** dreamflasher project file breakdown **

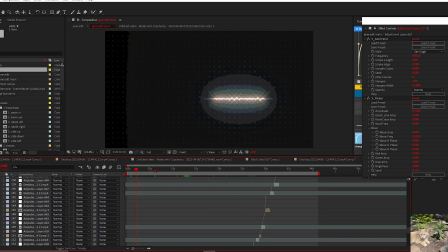Hey y'all, it's Foreshadow. today I'm breaking down my project file for the dreamflasher edit.
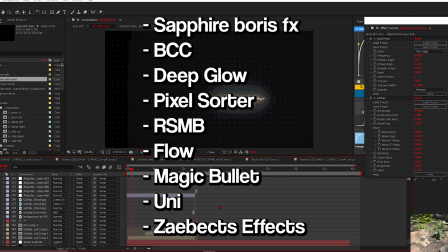Let's get started. On the screen are a bunch of plugins that I use regularly, like every time I edit.
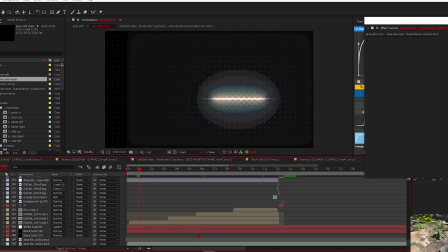Firstly, I start every single edit with a black solid in the background, just so whatever you're doing in the background with color correction, it just kind of works with it.
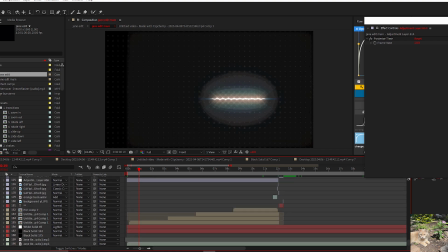Because if I turn this off, it's already messing up a lot of other stuff. I guess it's kind of a personal preference thing, but I kind of just do it because it's a lot cleaner.
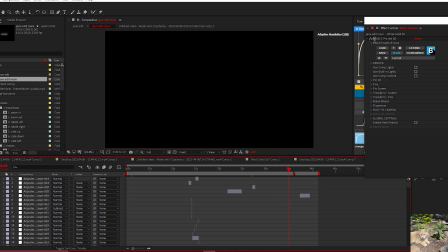This is actually like the raw edit, so like there's no color correction here, but you know, I usually add it.
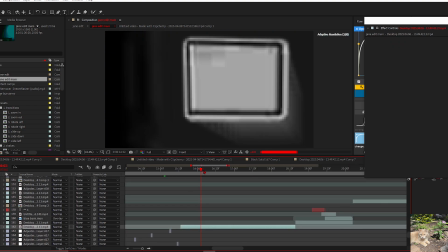Usually when I start an edit, I get like I get a random clip and basically just mess around with
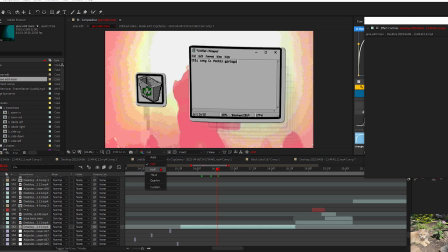the color correction for like probably like 10 to 15 minutes,
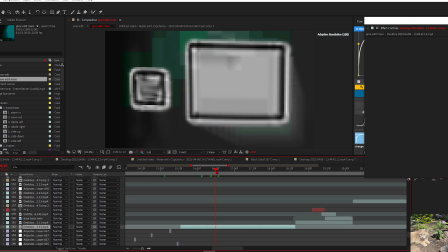getting something that looks pretty alright.
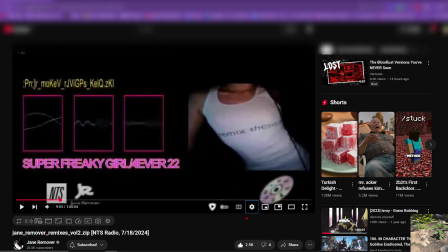If you know Jane, then you know that like her entire like aesthetic is like very messy, very low fidelity. If you check out her remixes video here, she has like, she rendered it at 360p.
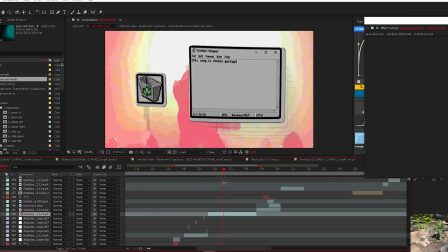It's their entire aesthetic, and basically I wanted to mimic that.
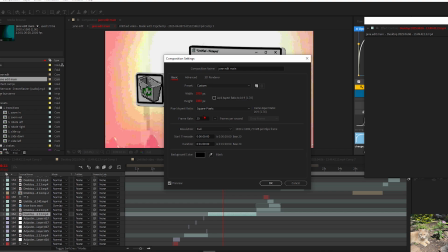This composition is 20 fps, which I usually don't do, and in the entire like edit,
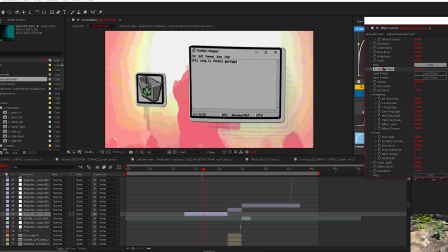like I have like these adjustment layers that have JPEG damage on them, which just completely like, it's not something I usually do,
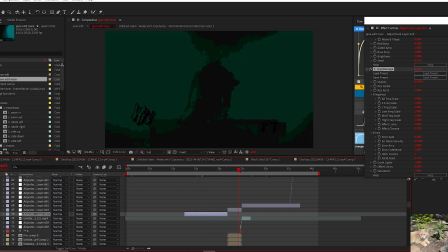but it works really well with Jane's entire style. Here's one of the plugins that I really like.
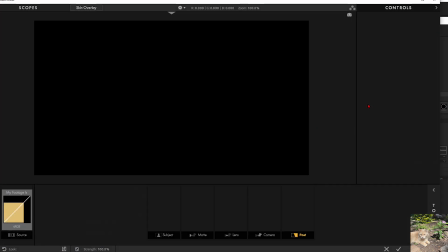It's called I forgot what it's called, but it's like Magic Bullet's looks or something. 100% legal copy of Magic Bullet looks right here.
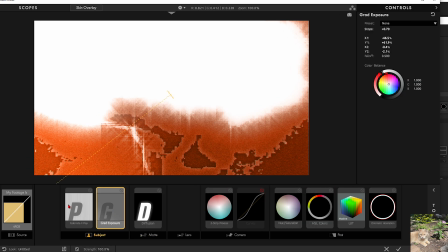And if you see in here, like it's pretty basic stuff. You got the fusion.
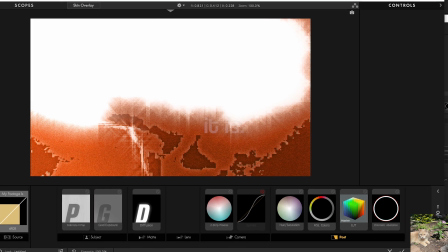You need the fusion is just glow. It's fucking rain outside. I hope that's not picking up my mic.
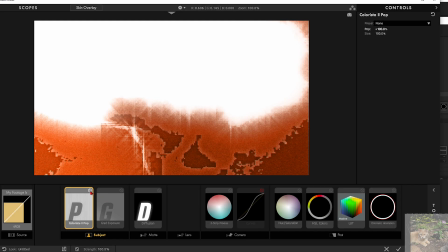I'd be pissed. I got pop here, just to make everything pop.
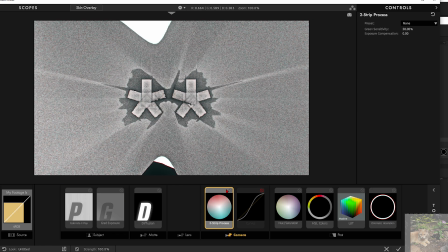This is like very basic stuff. We got two strip process, which basically just splits like the entire video into like two separate colors. It's really cool if you just want like two specific colors that work really well with each other, and just have like an entire color scheme of a video.
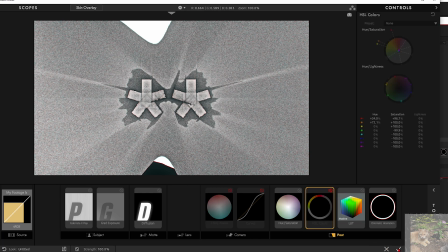Like if I were to turn this off and also the HSL colors, it would just be random colors.
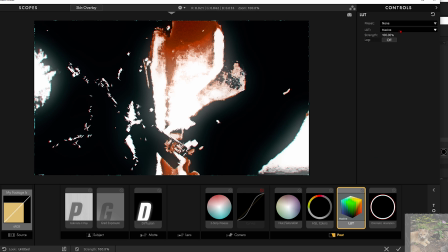This is a good shot to demonstrate the LUT that I put on it. It's basically like just some, it's just some extra touches on the CC. Like if I look at all this other stuff, I could just have like completely black and white orange color, or I could do this.
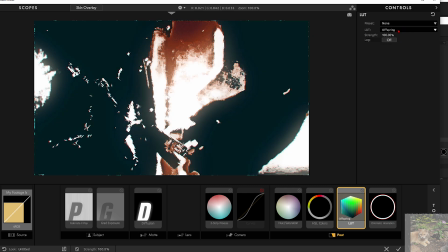This looks really ugly. But yeah, this is fun to mess around with. I usually don't use LUT, but it actually works really well here.
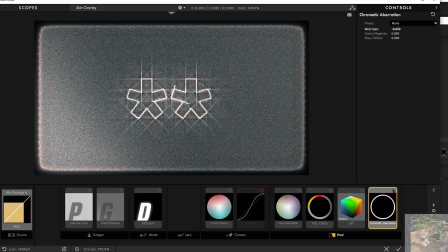And I also have chromatic aberration on the entire thing.
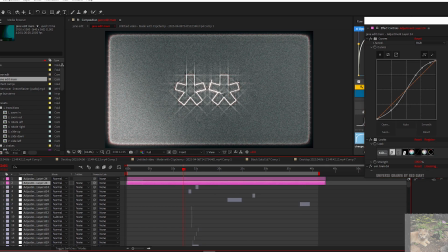I think that I really like to do sometimes is that sometimes I just like duplicate the color correction. It adds that extra oomph on your edit that I really like to use. I've used it a couple other times on some other edits. It works really well with Jane's aesthetic and everything.
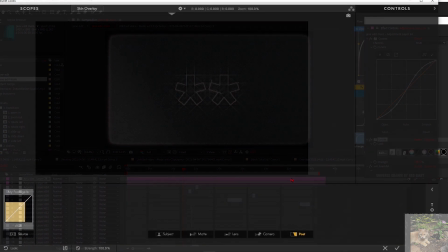I obviously delete some stuff on the duplicate layer. Like obviously I try not to have too many curves, or else it just makes it like, makes it a little bit weird.
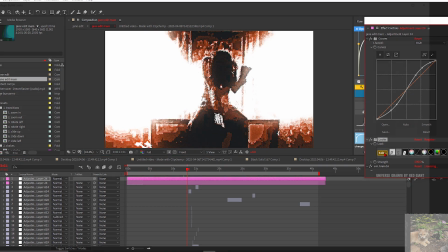I don't really think that looks good. Maybe some people will. That's completely up to you if you think that looks good or not.
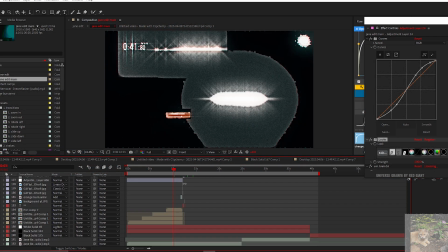That's what's so cool about editing though, because like whether you want these black solids in the background, it's completely up to you. I think it looks way better here with the black layers. It just I usually do it 9 out of 10 times, it just makes it look slightly better.
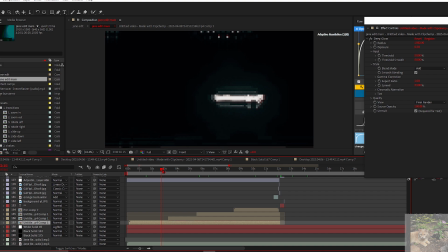That's basically everything for the color correction. The video starts off with like a bunch of little recordings I did in FL.
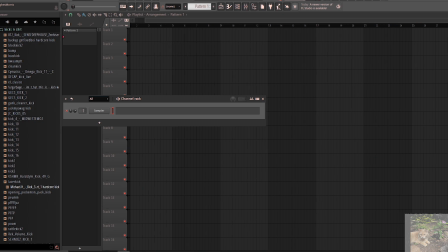I got the dreamflasher audio file. Yeah, I literally just opened up Wave Candy.
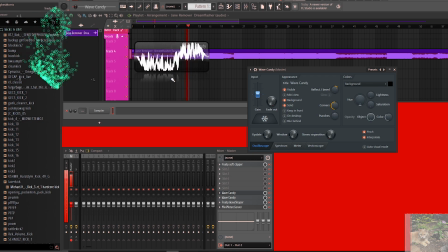I got the default visualizers. I didn't really do much to them. I think I like got rid of like the background, like maybe change the color or something.
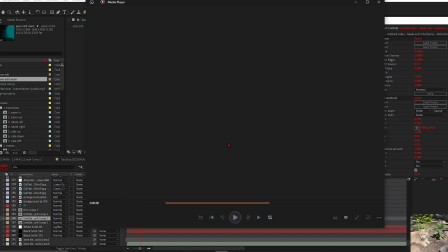That's about it. Yeah, I basically got these little videos of the audio
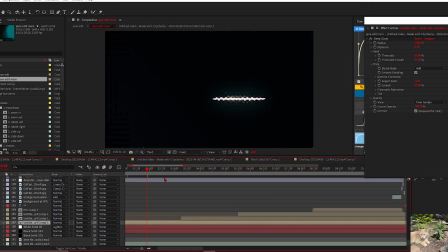visualizers, and I just put them straight into After Effects. Yeah, basically all this thing has is just deep glow, and over like the entire like intro here, there's just this adjustment layer with JPEG damage.